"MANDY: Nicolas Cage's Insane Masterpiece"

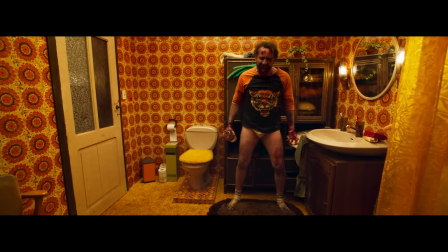It's obviously not pretty. During his crusade, he downs a bottle of vodka, takes the drugs he finds at the biker's lair,
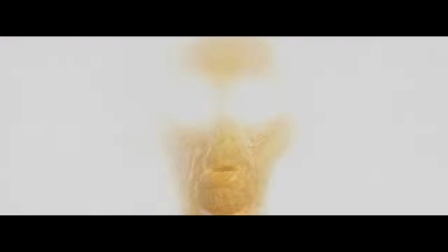and generally speaking, embraces that internal corruption I mentioned earlier.
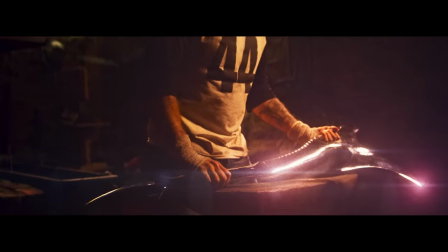He goes on to craft a glorious axe, because why not, but it works as a way of tying into Mandy's fantasy illusions,
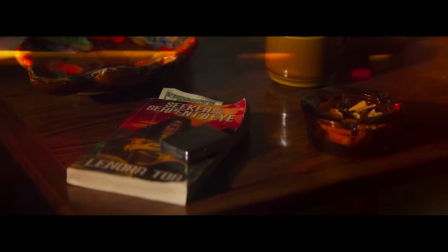especially regarding a book she was reading called Seeker of the Serpent Eye, which talks of a warlock embracing some sort of cosmic light.
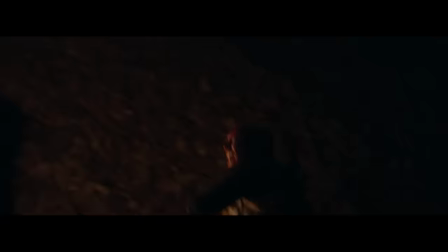He kills the bikers in modestly quick succession, now that they're revealed to be nothing more than kinky drug addicts,
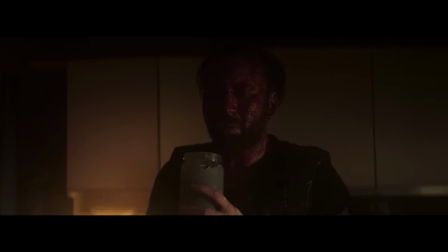and proceeds to trip balls on the dodgy LSD, in other words the cosmic light so to speak,
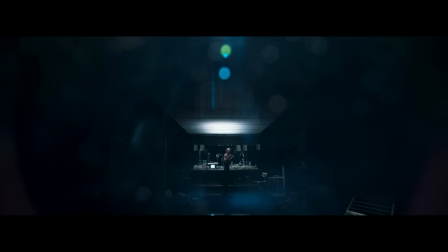revealing visions of a radio tower that's home to the elusive chemist, who of course is played by the always sinister Richard Brake.
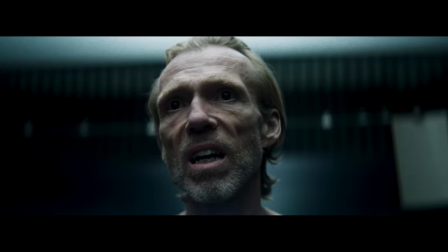However, it turns into a surprisingly tender scene,
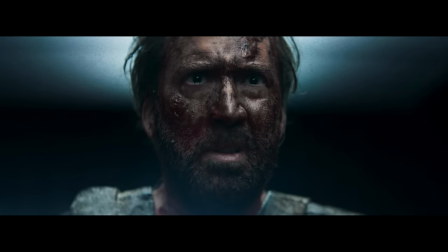when the chemist takes pity on Red after seeing the cosmic darkness he exudes, and reveals the location of the cultists.
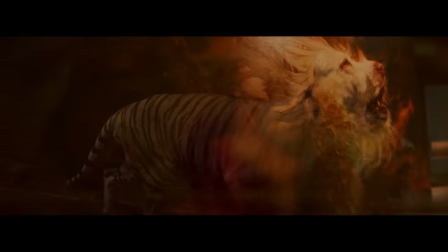The chemist then releases his caged tiger, which calls back to Mandy's paintings and the freedom of confinement she so desired.
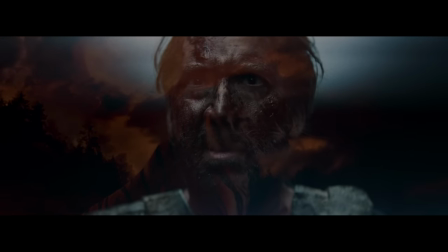Red doesn't even say a word in this scene, his bloodied face says it all, and at this point I began to realise,
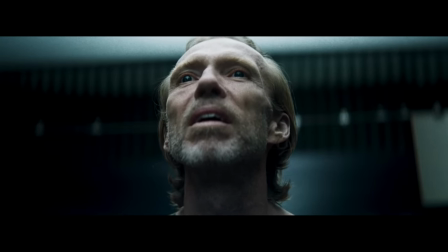perhaps there was something otherworldly about this place. as soon after Red executes the cultists one by one,
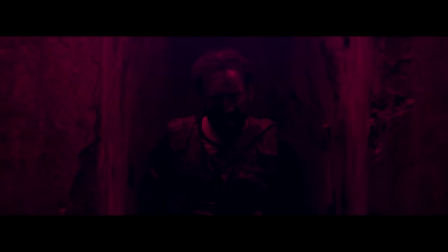before finally confronting Jeremiah.
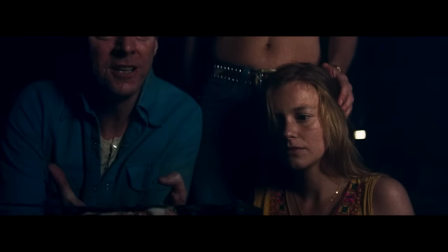Now, there is a small detail I omitted from earlier where the blade Red is stabbed with is said to be tainted by an unfathomable abyss,
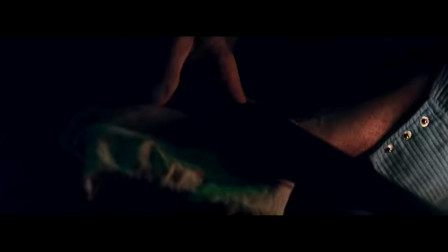suggesting what these religious fanatics conjured from their blasphemy wasn't so much a man consumed by rage and vengeance,
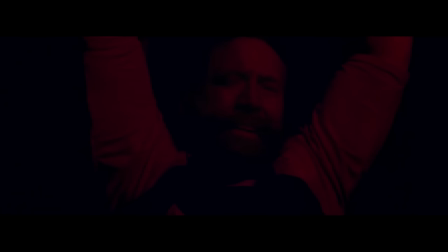but a true demon capable of destruction. Red is beyond redemption or salvation, he is death incarnated.
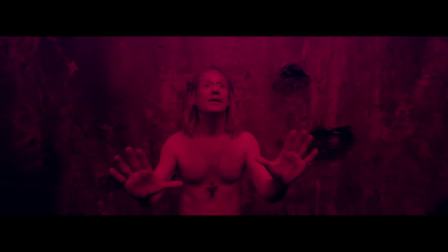Like Mandy, Jeremiah's domineering presence has no effect on Red, and so he begins begging for mercy while trying to once again use religion to make Red's journey seem as if by design, a call to salvation,
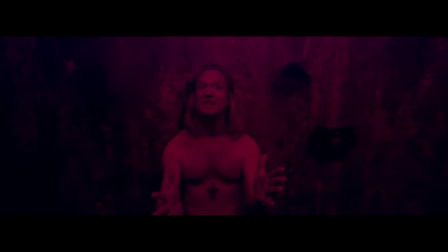a purpose. Yet Red ignores him because Jeremiah has no real power, he never did,
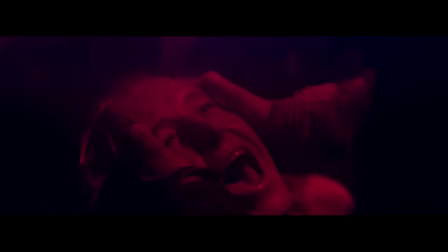and gripping Jeremiah's head before crushing his skull with his bare hands, Red declares he is Jeremiah's god now. It is a beautifully haunting payoff, as I still ponder the bitter sweetness of the ending. This isn't a revenge is never sweet style film, because technically by killing those who wronged him,
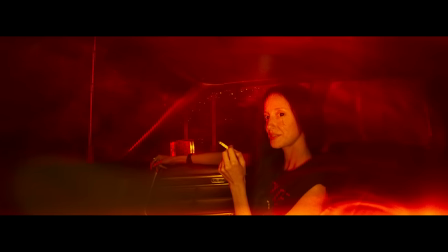it does bring Mandy back, at least spiritually.
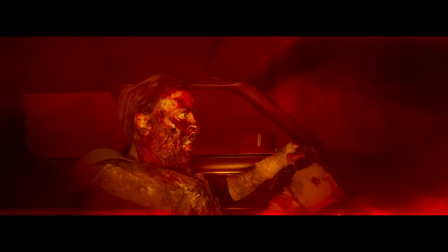As Red leaves after burning down the church, his face covered in blood, a gleaming smile on his LSD stricken face,
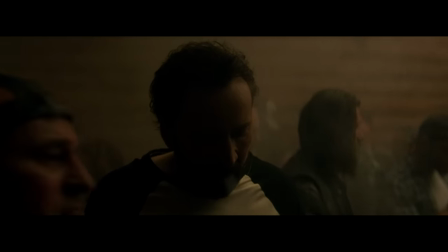you're left questioning if he's too far gone, and fully embraced the darkness he once escaped when he first met Mandy,
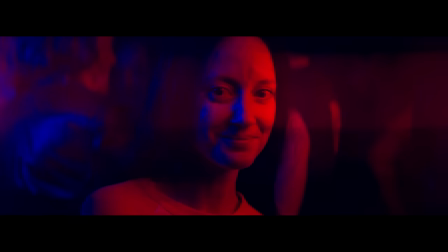an innocence that both figuratively and literally changed his world.
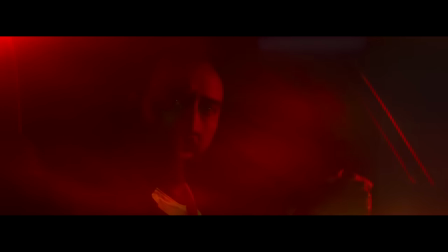It's not so much that he's let go of his innocence as it was taken away from him, he will forever have his fantasy,
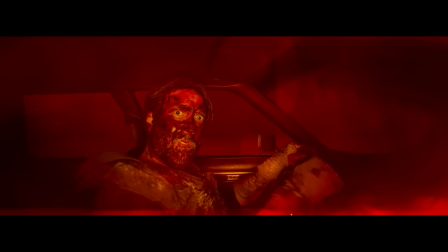his perfect heaven with Mandy, who lives on through him, a dark passenger to his relapse back into addiction.
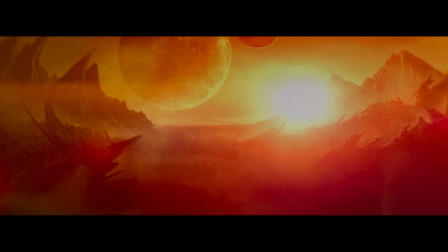The final shot shows us a Lovecraftian otherworldiness left in Red's wake, a detachment from the reality he brought us back into after Mandy's death,
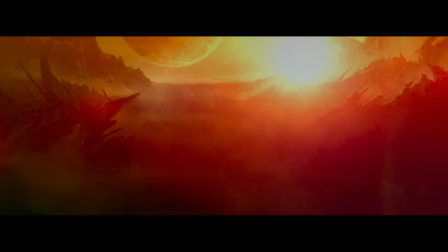suggesting the road he's further following down leads into that cosmic darkness he just reaped over the world.